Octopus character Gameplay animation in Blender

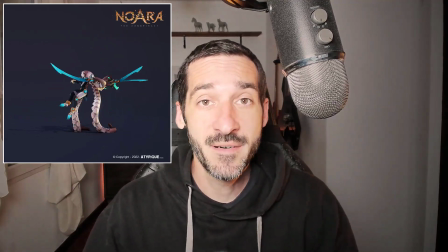0s
Hi everyone, this is Pierrick from P2Design.
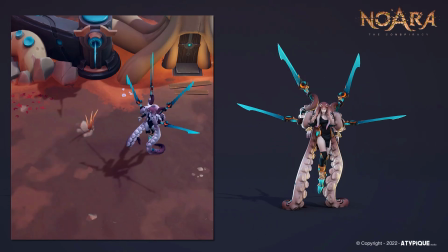2s
Last week, I published an animation of Kalinga, the Krag Queens from the game Noira, The Conspiracy. And it made quite a lot of success and I received a lot of supporting words from you, the community, but also from amazing artists I really look up to, so thank you for that. In this video, I will break down the animation process and give you some tips and tricks. I'm not used to ask this, but if you're enjoying my content, please give it a like and drop a comment, that will really help me growing the channel. Without further ado, let's get started with the video.
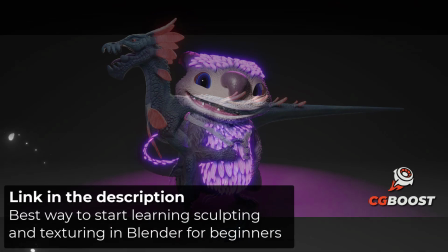40s
Before we start this tutorial, I'd just like to promote CG Boost's new update for their Blender Sculpting course.
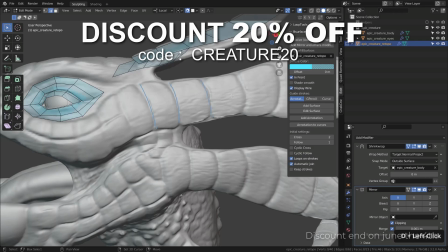47s
With this course, you'll learn how to sculpt and texture a creature in Blender from scratch.
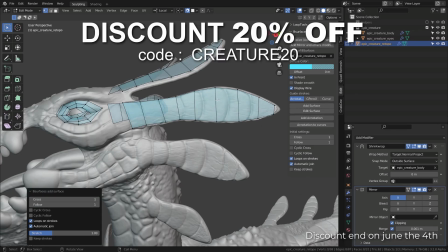52s
This new chapter is all about texturing in Blender, including retopology, UV maps creation, baking, painting, and shading. As usual with Zach, you can expect high quality educational content with the best editing.
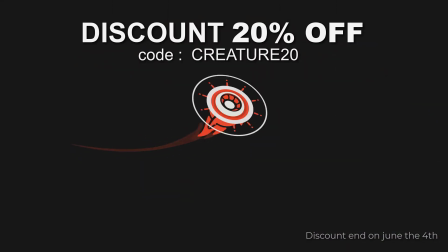67s
Check out the link in the description. Back to the tutorial now.
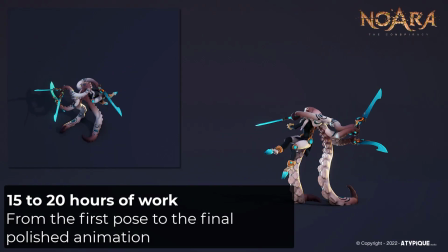71s
As this is something that is often asked, and even if it's hard to tell, as I'm multitasking a lot for the studio,
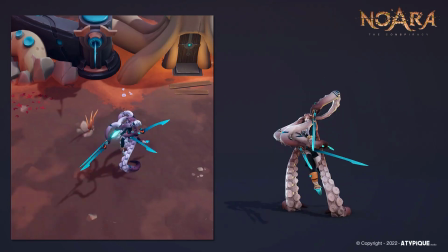77s
I believe this animation took me about 15 hours of work to be done. Before I get started, I check the information from the game designers.
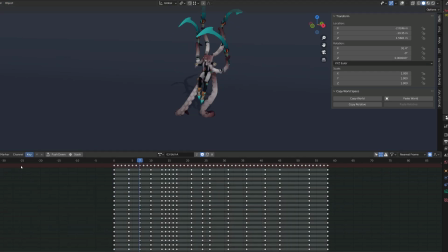86s
This is a 4-hit combo animation. The first hit needs to occur after half a second, and the next hit needs to be achieved within half a second. Basically, the first hit will occur at frame 15, and the next hit will occur every 5 frames.
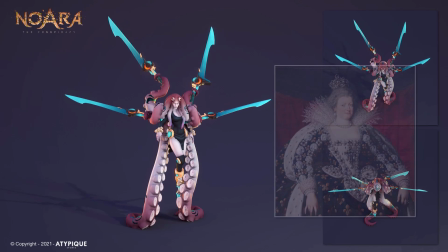102s
Before I start blocking my animation, I need to consider the background of the character. She is the queen, and one of the reasons we created this crown shape with our blades.
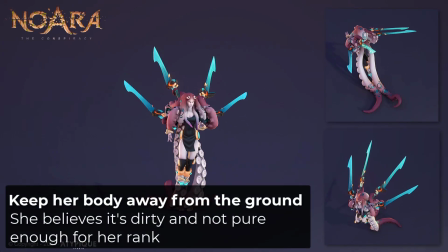110s
Also, she comes from the ocean and hates the ground. That's why most of the time she doesn't put a foot on the ground.
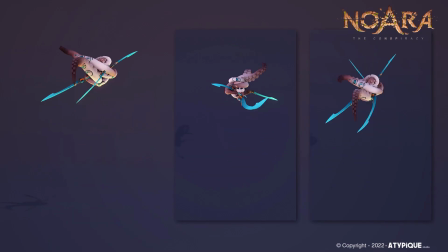119s
Since her design is terribly complex, the biggest challenge animating her is about clarity and readability.
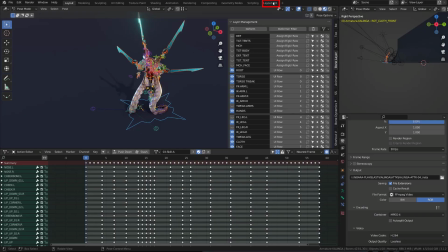126s
For all our characters in Nora, and especially for her, I have a specific layout.
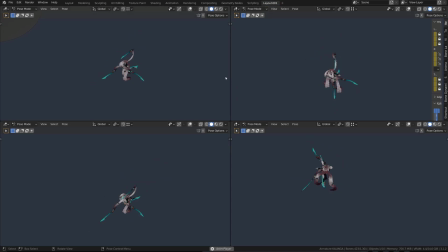131s
It features different top-down point of view. This way I can check if the animation reads well from the game's point of view.
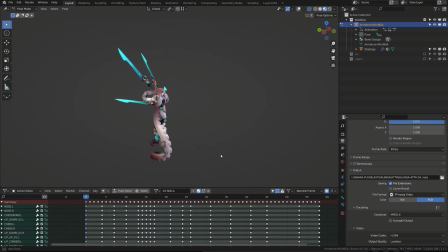138s
We always start our animation from the idle pose. Then I need to build a clear anticipation. This will allow the opponent to understand that he's going to be attack, and he may react.
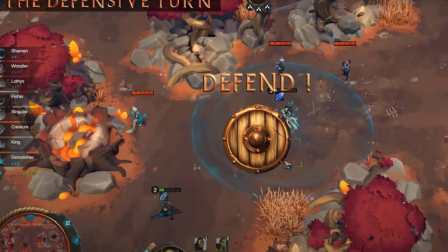151s
Indeed, while Nohara is a turn-based game, you can play during your opponent's turn and use defensive skill.
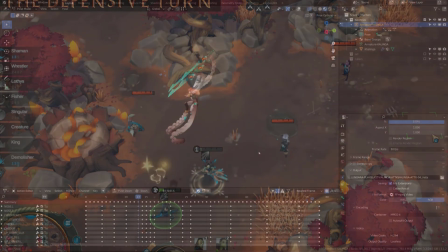158s
This is why it's super important to show a big anticipation. By the way, you can play Nohara for free.
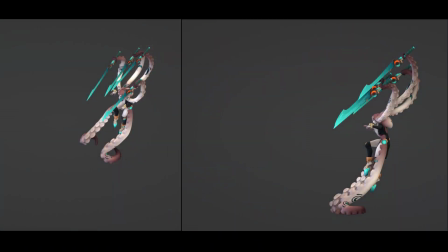164s
Check it out on our Steam page. Everything in this pose is shaped so that we do understand that she's going to attack. All the blades are targeting the opponents and she's pulling back in a C shape to gather energy.
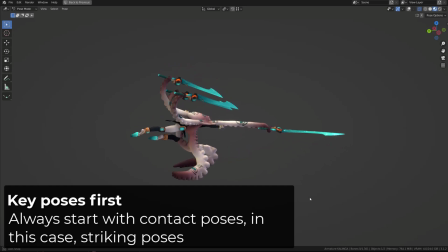177s
From there I will blade all the contacting poses or striking poses because they are the most important poses in the action,
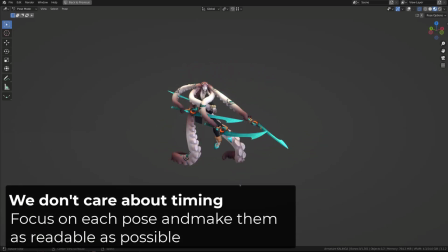185s
also known as key poses. At this stage I don't care about the timing and I build all the poses every 5 frames.
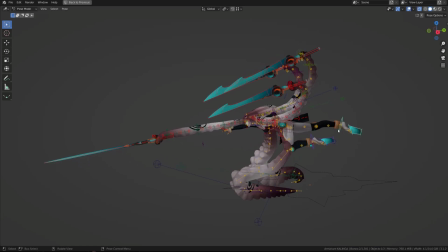193s
I craft the poses bone by bone, so I start with the center of gravity which is positioned on the head of the character, not on the hips.
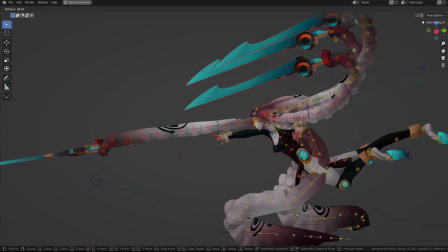202s
This is very specific to this character since all the tentacles came from the head.
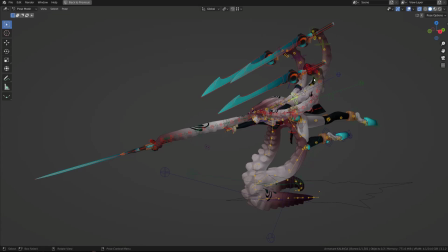208s
I shape the tentacles holding the blades using simple forward kinematics controllers.
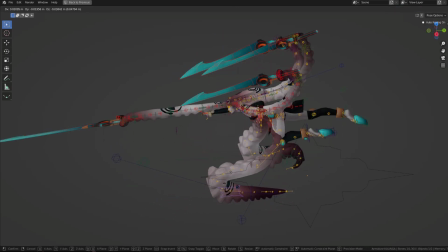214s
The leg tentacles features an inverse kinematic mechanism, and I added tweaker bones that allows me to reshape those tentacles.
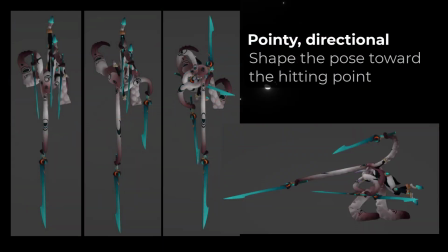222s
Learn to create those rips in this video. My main concern for those four poses was to make sure that we had a good directionality and eventually create a triangular shape with each poses.
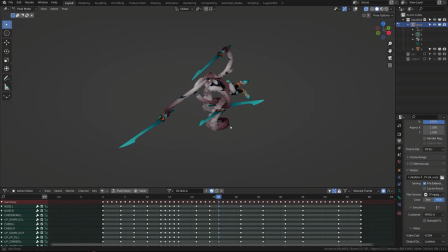234s
One of the big deal was also to figure out how the tentacles would fold back.
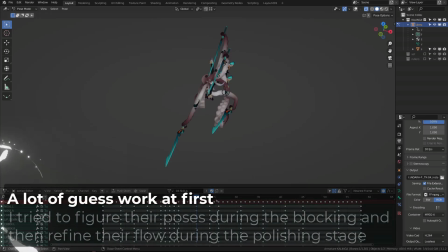240s
They are very straight whenever they are striking, but when they are coming back,
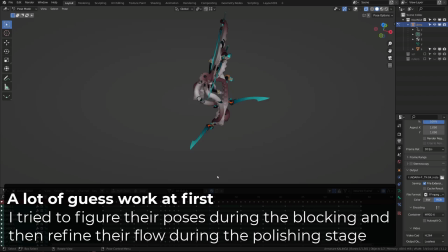244s
I wanted to create an S-shape curve, a bit like a whip.